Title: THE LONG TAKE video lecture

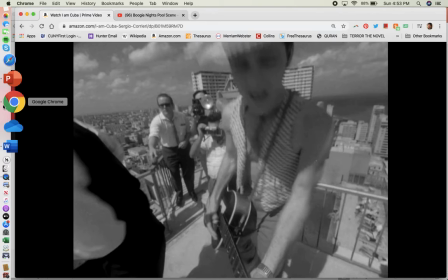4:11 There's a really lovely tracking shot in which the camera sits on this little, like, canoe-like boat and just gently moves through the water. I mean, it's utterly gorgeous and brilliant, okay? So if you get the chance to see this film, see it.
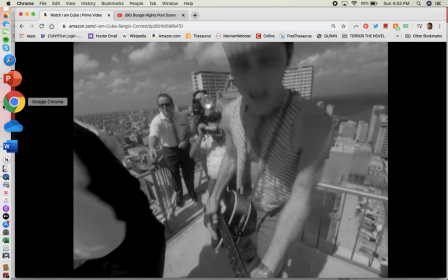4:26 If it's being shown in a theater, like, I don't know, Film Forum or Lincoln Center or something, run. Do not walk. Run to see it. If you have to skip school, skip school. If you have to skip work, do it. Trust me. Incredible movie, okay?
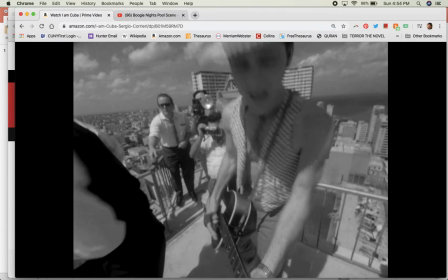4:46 So this scene that we're going to watch right now consists of one long take, and so much happens in this one long take that I think it would probably be very easy to forget that it's a long take,
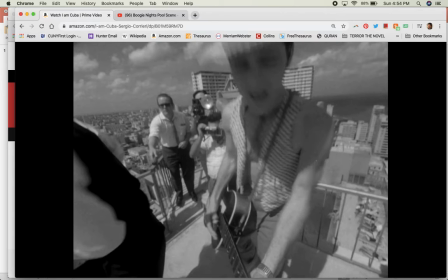5:01 okay? So we're going to watch this. I'm not really going to say say that much. I mean, I might praise it as we're watching it, but otherwise, I really just want you to take in this sort of technical achievement that is this incredible long take that involves a crane.
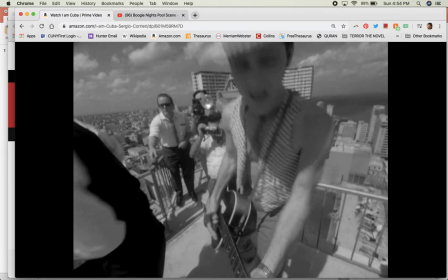5:17 It involves multi-stories in a building. It involves going into water.
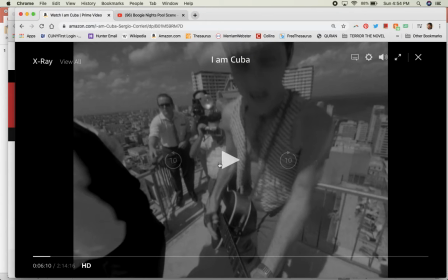5:23 I mean, it's just incredible. Okay, so let's watch. Give me just 1 second.
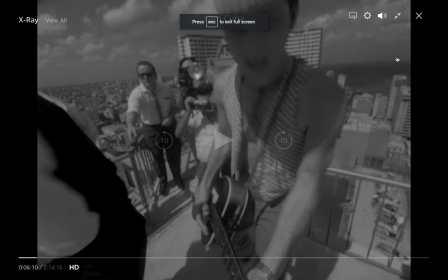5:31 Okay, let's watch it.
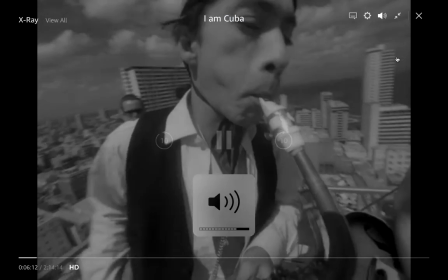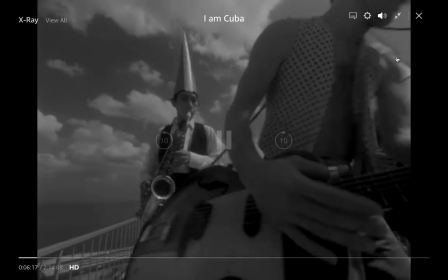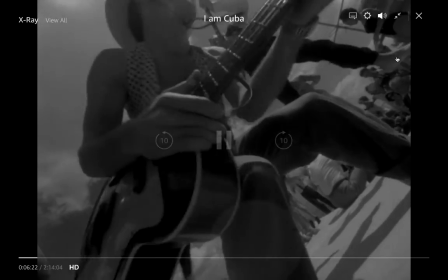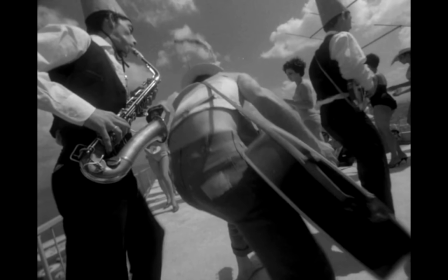5:48 So I think already you've noticed that it's a really dynamic camera, right? Already we've changed camera angle. We've changed frame size. On top of that, there's sort of complex blocking happening with this musician jumping up and down.
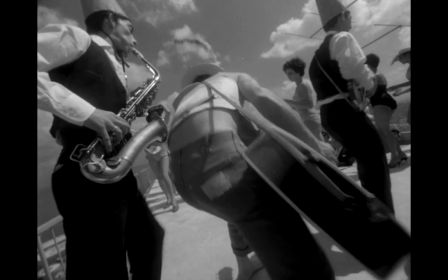6:05 Of course, that is in time with the music. I mean, again, very complex. Let's keep going.
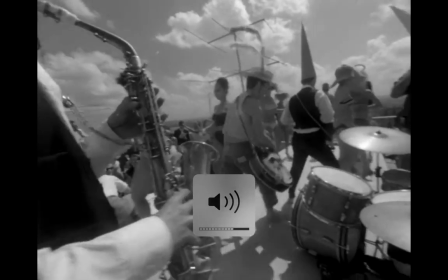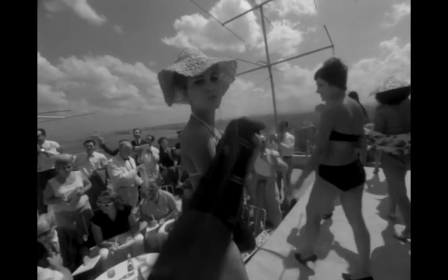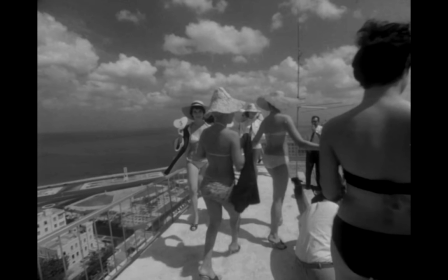6:24 Okay, then we have this very fluid transition to, I mean, I guess what is maybe a fashion show? I don't really know what's happening here. I mean, it really could be, whatever we imagine it to be, the worst of our imagination. But I think it's some kind of fashion show.
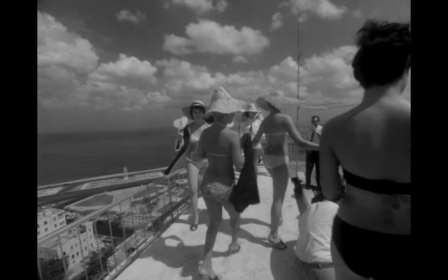6:41 And, there's this really kind of elegant move that all of these women do where they sort of twirl on this, like, let's call it a catwalk, right? And I want you to pay attention to how the camera also kind of has that elegant kind of, that elegance in turning as well.
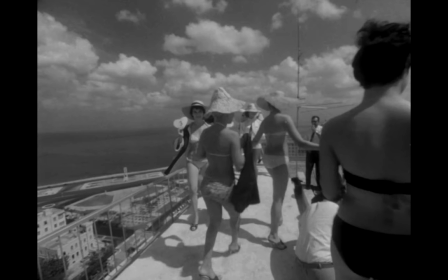6:59 But we're still in the one shot. We're still in the long take.
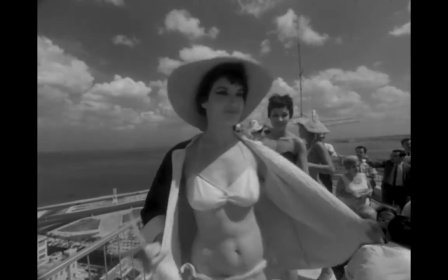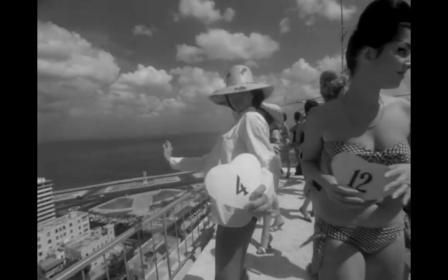7:08 I love it. It's so elegant.
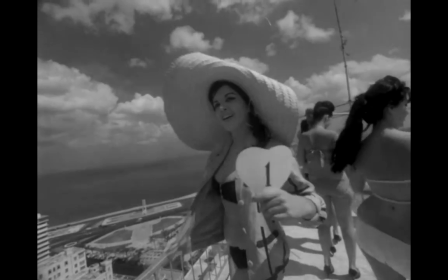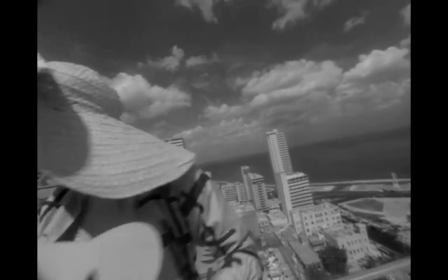7:16 Okay, this is great camera angle. It matches the angle of her hat.
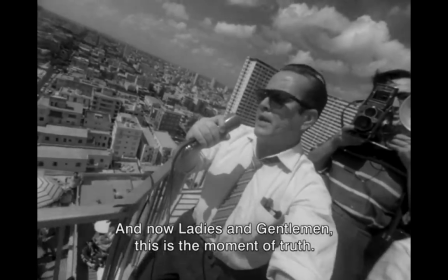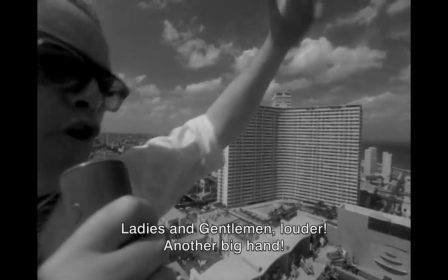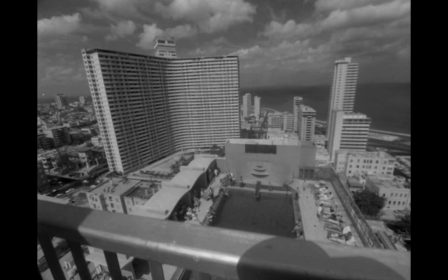7:35 Okay, we're at this height, right? And this is a film that critiques the murderous excesses of capitalism in pre-communist Cuba, right? So look at how the shot is. It's almost kind of precarious. Whenever I watch this film in a theater,
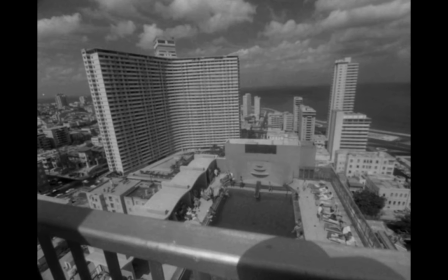7:54 I kind of get car sick a little bit at this shot, or maybe like a sense of vertigo a little bit, because it's dangling high in the sky, just like the elite, the ruling class are high in the sky looking over all of us, right?